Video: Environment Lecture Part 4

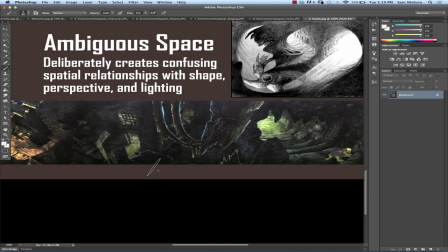this one, which is not from Sleeping Beauty, but from Black Cauldron, has some really awesome perspective cues in it.
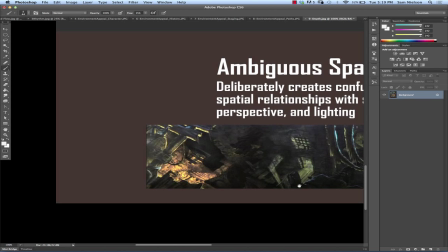You get this stairway that's coming up and the perspective heading down. And on all of these, we're kind of looking down in the perspective,
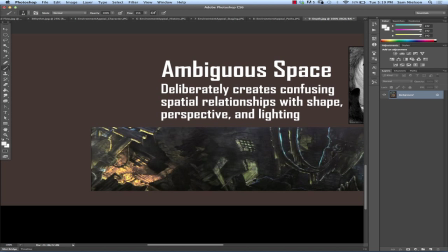but it's using not only kind of weird vanishing points, so I think it's possible that a lot of this even shares the same vanishing point. But because of the objects that are being thrown in the foreground and their the lighting,
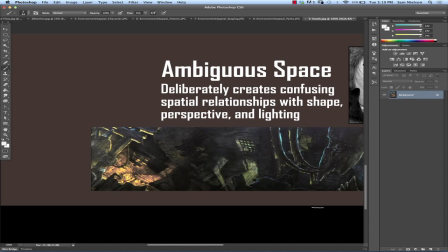the way that they're casting the lighting sideways across the wall and stuff like that, it creates this very confusing
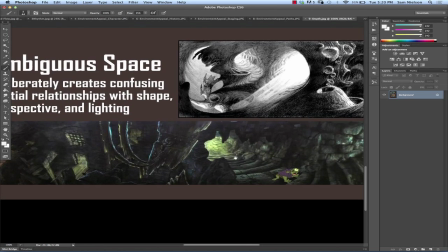sense to it. And it's great for, it does exactly the right thing.
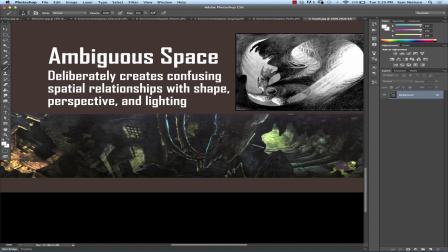Yeah, I should have known that was Black Cauldron because of him. Anyway, so this is great for horror or for things where you're trying to create a great sense of unease. If you're trying to give somebody that down the rabbit hole feeling,
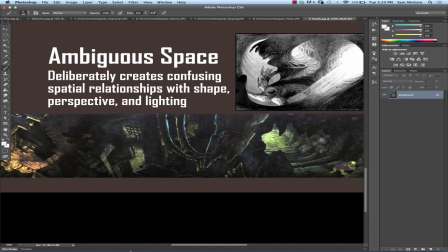this ambiguous space might be a great way to go, at least for a couple of shots.
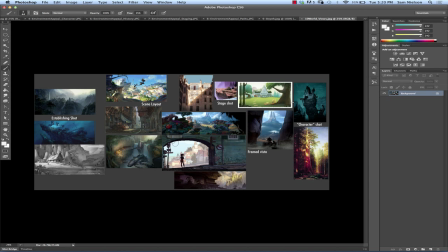Okay, so now that you have all that information, which you're going to have to parse through that information because some of these things will be true for your piece and some of them will not. You're going to have to pick which things you feel are really important. Some of you may be wanting to go with a flat space scene and then a path is out the window.
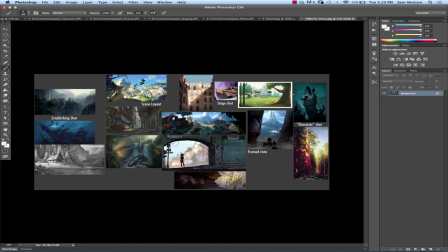Now it's all about the stage and framing and stuff like that, right? But you have one other decision that you have to make, and that is, what type of shot do I need to show? And so I did
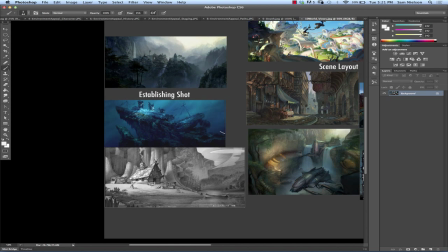my thing where I make up names for things that aren't really real names. And I'm sorry, but this is one of the problems. So I'm noticing as I'm trying to write my lighting book also that there are so many things that don't have a name, that they don't have, it just isn't a way to talk about it. That's why the book will be special though.
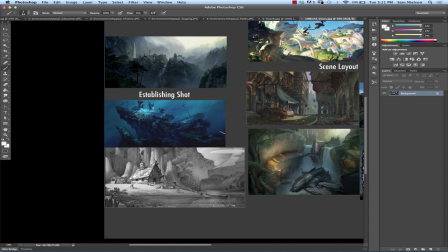Yeah. You'll finally... Yeah, so I'm going to define them. I'm going to say this is what this is. And I may be wrong. And yeah, hopefully the entire world will buy it and then they'll start using that term and then we'll have a term for it.
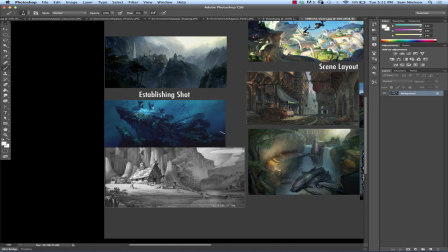You'll be the next Andrew Lunas. Either that or what's going to happen is I'm going to release the book and then find out 5 years later, there was a term for that. I just didn't know what it was, but oh well. That's happened before. Second edition, there you go. Yeah, second edition. Perfect. They'll have to buy it twice.
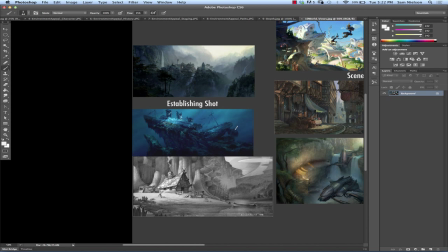Okay, so the first one I'm calling the establishing shot, and this is kind of the typical thing from a movie, the exterior establishing shot. It doesn't necessarily have to be a far distant thing. It can be something like that.
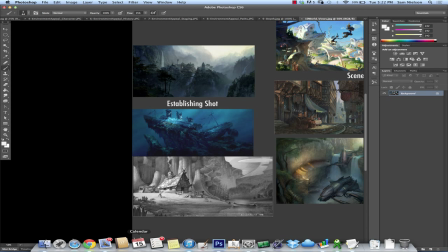But this is where you're trying to show what this location is and tell us a little bit about it, but without getting very close. You're not showing the action that's happening inside it. It's more of a, by the way, we're here now, right?
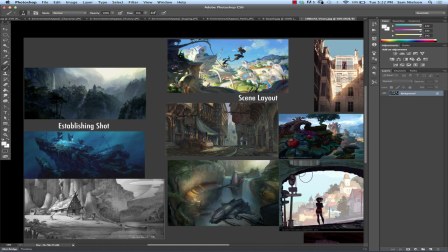So a scene layout shot is where you're trying to, this is kind of in between, before you've gotten to the action, this is when you're like panning down the street of the town and you're showing the people like doing their thing and stuff like that.
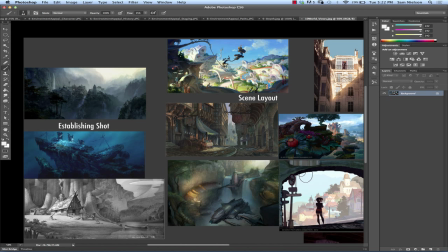It's basically still technically an establishing shot, but you're actually like trying to get into the action and, get a sense of this huge amount of interest and other things that are happening. Or it may be, it could be something like this where it's a path, but there's just lots of information.
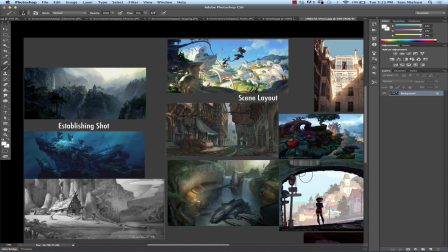You're getting a lot of like depth cues and, you're trying to show basically as much of this world as you possibly can. Here's another example of that. We're just getting, a little bit of this establishing shot feeling, a little bit more of the other stuff.
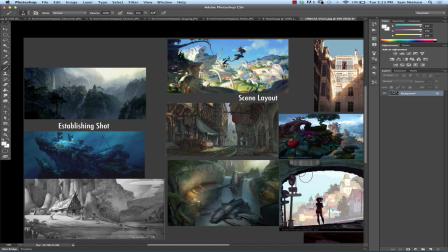You just get the sense that we're in this forest and it's in the city. The city in the middle of the forest and there's spaceships and so forth. That's Todd Harris.